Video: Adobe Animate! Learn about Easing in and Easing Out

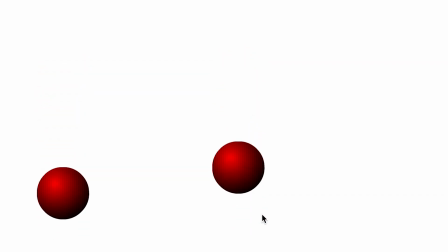In this video, I'd like to show you how to add some organic and dynamic movement to your animations using easing in and easing out.
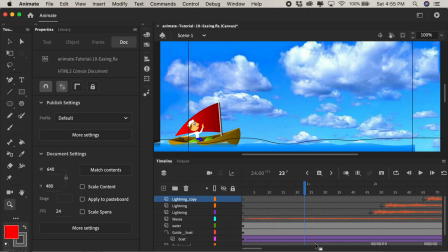So up until now, all the animations that we created using classic tweens have been linear. In other words, they've been moving at the exact same pace during the entire animation. Let me give you an example so you get the idea of easing.
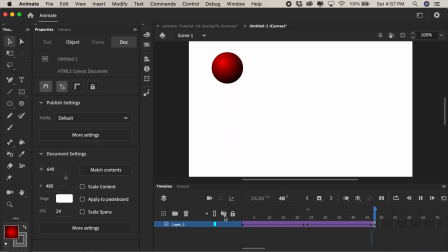So now I have a linear animation of a ball moving up and down. To show you the difference, let's make a copy of this. I'll double click and call this ball. I'll make a new layer and then I'll hold down the command key on my keyboard and I'm going to click and drag across to select
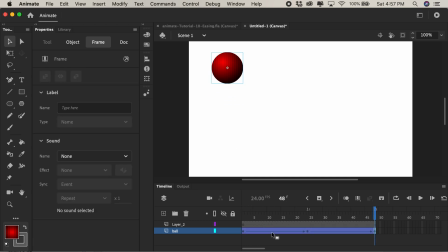this entire tween of animation and then I will hold down the option key and click and drag to get a copy of this animation. I'll lock the first one we did and I'm going to go over here and use something called edit multiple frames which is a way for us to edit an entire piece of animation or just a portion of it.
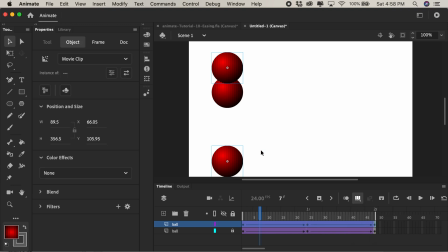So I'm going to select everything or I could click over here and say select all frames and then I'm going to press command a which is select all and holding the shift key,
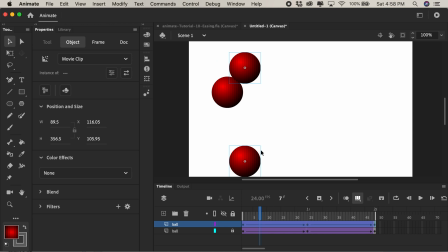I'll press the right arrow and push this other ball across the stage.
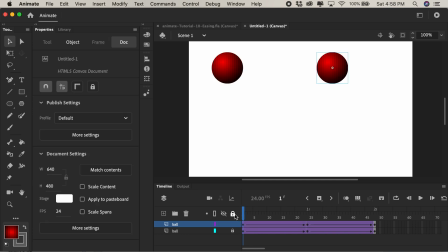Okay, I'll turn off edit multiple frames by clicking here and I'll play this back so you can see that I have the exact same animation in both spots. All right, so let's take the one on the right and see if we can add some movement to it. If this is a real bouncing ball, it would actually pick up speed as it fell to the ground. So let's see if we can make that happen.
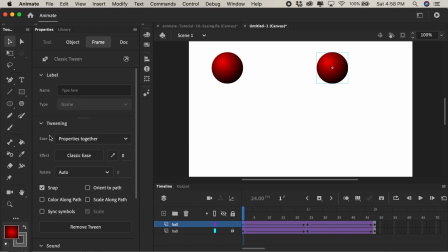If I click in the very first keyframe, on the properties panel, you'll see I have something called tweening And underneath that, you'll see ease, ease and effects.
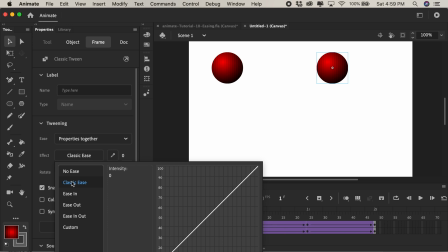And really, no ease and classic ease at this point are the exact same thing because my line is exactly straight. It's a linear animation. Let's just start here with ease in or ease out. Ease in, which means the animation will start out slowly. It'll slowly animate in, and then it'll speed up on the way out. You'll see it in the graph.
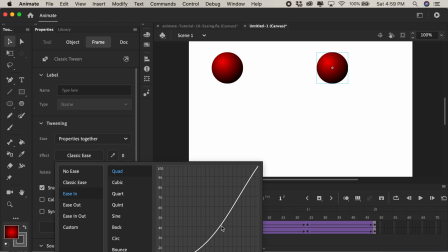It slowly starts, the curve, and then it quickly picks up speed as it goes to the end. Let's give it a shot. So we do the Ease In Quad, which is a preset ease, I'll double click, and I'll play it back. So notice how both balls touch the ground at the same time, but the one on the right has easing applied,
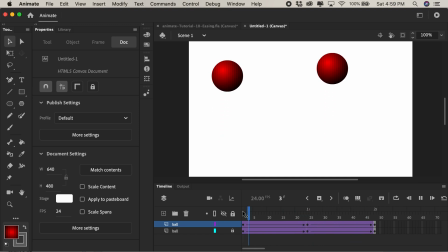and it starts off slowly, and then it catches up, looking more like a ball bouncing. We'll do it again on the second keyframe.
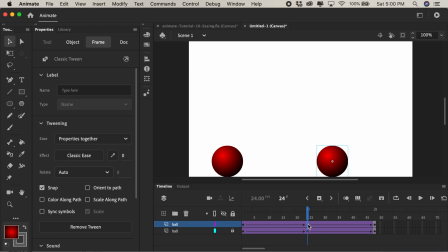When the ball bounced up, it would bounce up quickly, and it would slow down as it reached the top. So we'll come over here and click. this would be an ease out right we'd want it to slow down as it went to the end or the out part
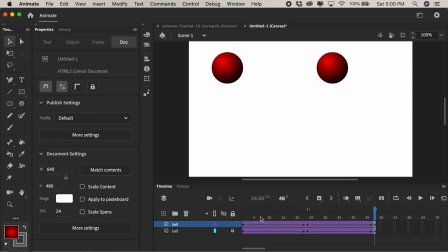of the animation I'll double click the word quad and I'll press command enter so we can test our movie and see it looping so
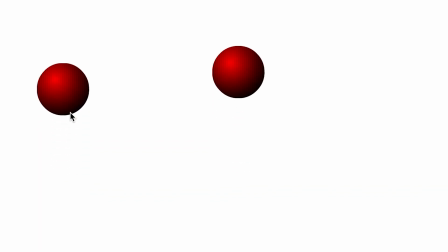you see the ball on the left they're just going up and down kind of like pong linear format the pacing is exactly the same but the one on the right has some dynamic movement to it it falls down quicker and slows down as it goes up and it looks Sort of like a
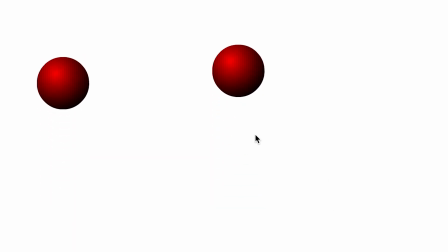bouncing ball. We're just missing the little squash and stretch at the bottom. But you get the idea.
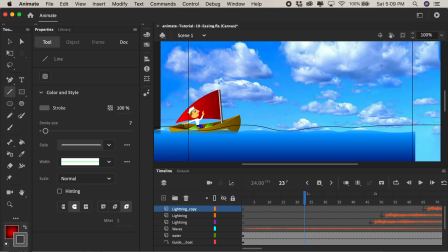All right, so let's close this. So don't we jump back into our movie and create a very simple bird to apply these easing properties. First, maybe we'll clean up our timeline a bit. I'll click to add a new folder. I'll call that audio. And I'll click on the first layer of lightning. Hold on the shift key and click on the wave. Select all four.
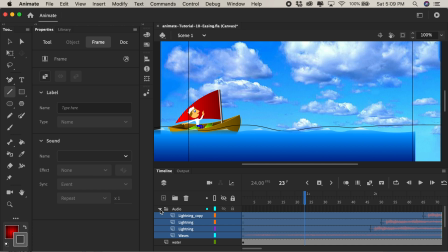And just drag and drop them into the audio folder and collapse it with this triangle. reducing the clutter on the timeline. Next maybe I should lock all the layers so that I don't move anything accidentally and I'll add a new layer for our bird.
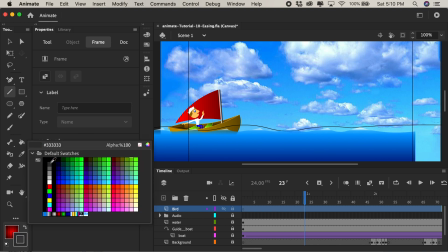Just gonna make something simple so maybe I use the line tool I'm using gray or a dark gray or something and I'm just gonna click and drag a straight line.
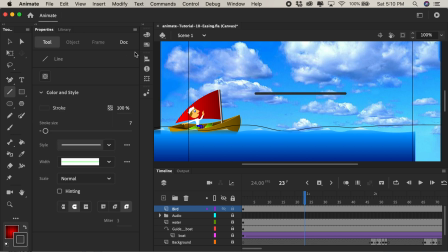Very simple.